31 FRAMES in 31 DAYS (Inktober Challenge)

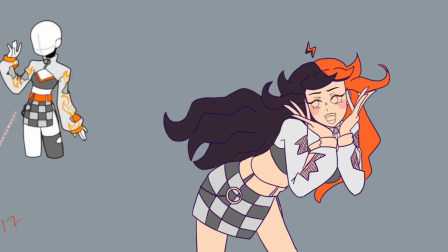And honestly, this is another part where I had really fun with the hair because of the kind of push and pull of like, I guess,
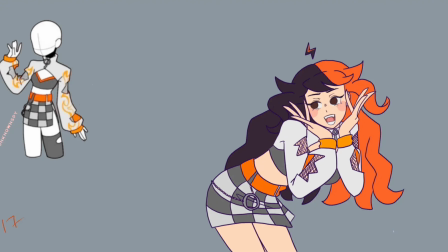gravity for like all the hair stuff, if that makes sense. Honestly, I was kind of winging it, but I think it looked really good in the end.
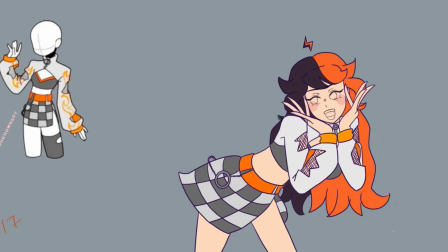I think it's kind of funny watching like the speed through of this like person, because it looks like Shakira.
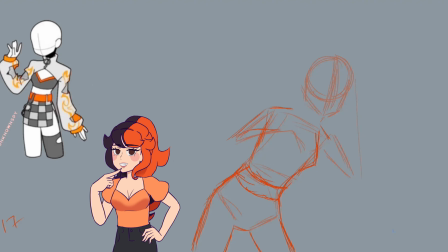Ooh, now that I'm thinking about it, since we're just talking about Cat's Eye, if you guys are a fan of Cat's Eye, like let me know in like the comments and like tell me your guys' like favorite Cat's Eye song,
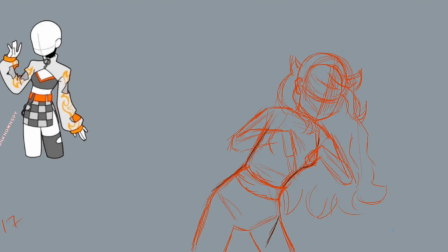because I think one of my favorite songs of theirs right now is gonna have to be, I wanna say, Gabriella. Anyways, back to the speed drawing. I think if I remember correctly, when I started just the basic sketch,
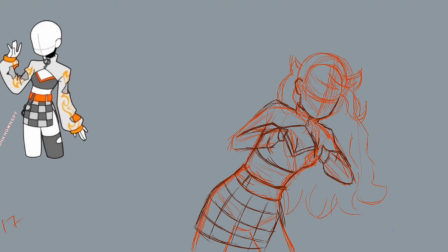I came up with I think like 5 main poses, or was it like 6 or something, of what I wanted to do for like the animations. And then I made the in-betweens after that to kind of figure out the transition from the one pose to the next pose.
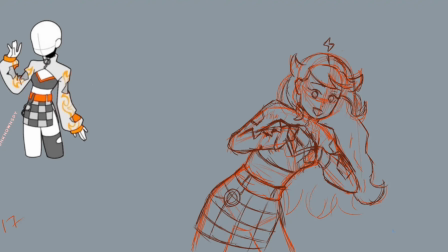And I think when I was making this transition scene, well, not transition scene, in-between pose, I guess, I was just like, man, what the heck am I gonna do with the arms?
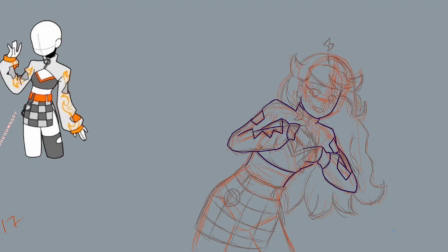Because realistically, the arms could go different kind of directions and stuff like that, but I kind of wanted to be not repetitive, even though the arms are up for most of the times.
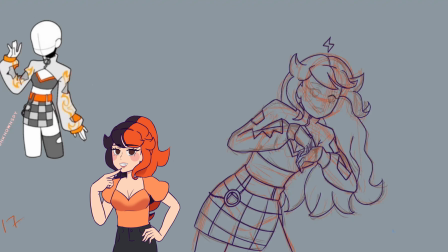I kind of want to, I guess, like make it feel like the arms are moving differently every single time the arms are moving, instead of like, oh, the arms are just moving with the body.
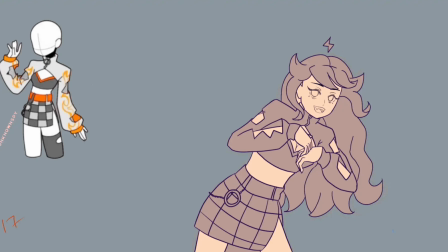I wanted the arms to move on their own, kind of have their own flow of movement, if that kind of makes sense.
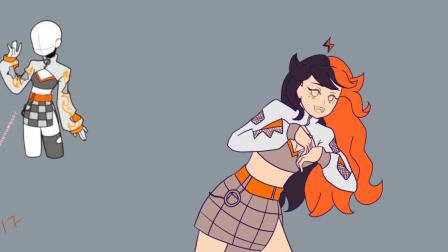Like they're not flowing, like they're kind of have their own mind compared to the body.
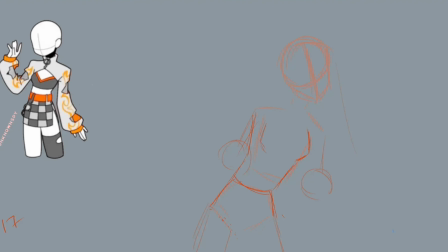I want to say that this pose was another pose that I kind of struggled with, mainly because the hands, well, I guess more so the forearms, are kind of like facing the camera, so you can't exactly see the whole like
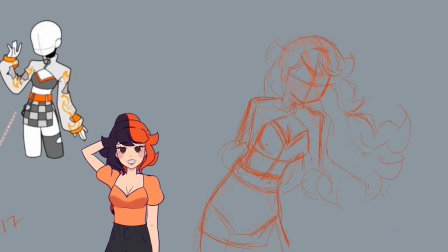forearm, and it's like kind of like mainly covered by the hands, so it almost looks like the forearms kind of like disappear. And that's like kind of the poses that I kind of struggle the most with,
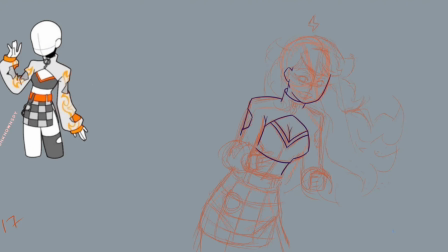because like for some reason in my mind it doesn't seem like the forearm is like there. It's like I'm just like cutting off the forearm, so it's a little harder for me to kind of make it believable like the forearm is still there.
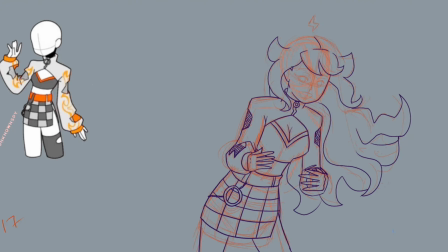So that's also kind of why I used the like hands to kind of help cover it up. I also kind of gave up on the hands here too, because this is also in between frames, so it doesn't really matter.
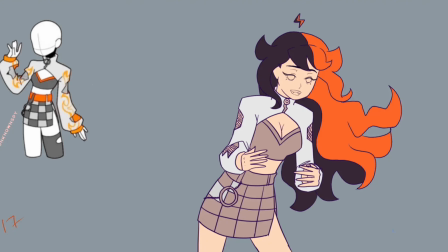But I say the one thing that does matter is that hair flip though. And now we're getting into the forgotten detail montage.
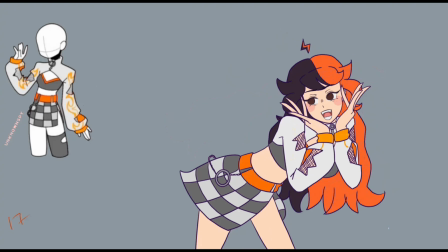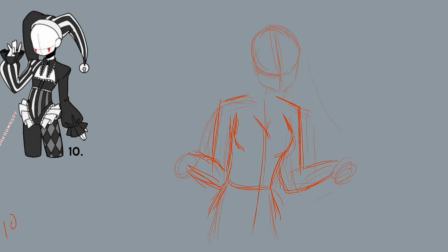And wouldn't you believe it, we are finally on a different outfit for this animation project. Honestly, kind of the one thing I kind of regretted for making this animation was that I felt like I didn't split up the amount of time that the outfit was like,
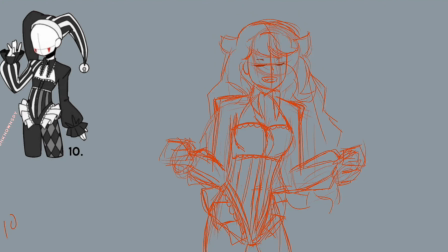well, I regret the spacing that I put the outfits in, because like the first outfit, it had like about 10 frames. Then there's some other outfits that only got like 2 to 3 frames, which honestly wasn't pretty split up evenly,
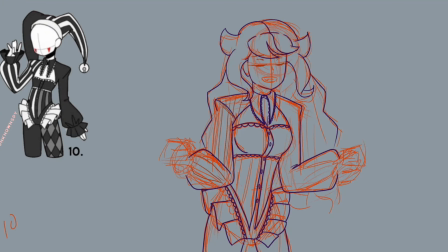which also was like my fault, but I was also such in a rush to get this project done.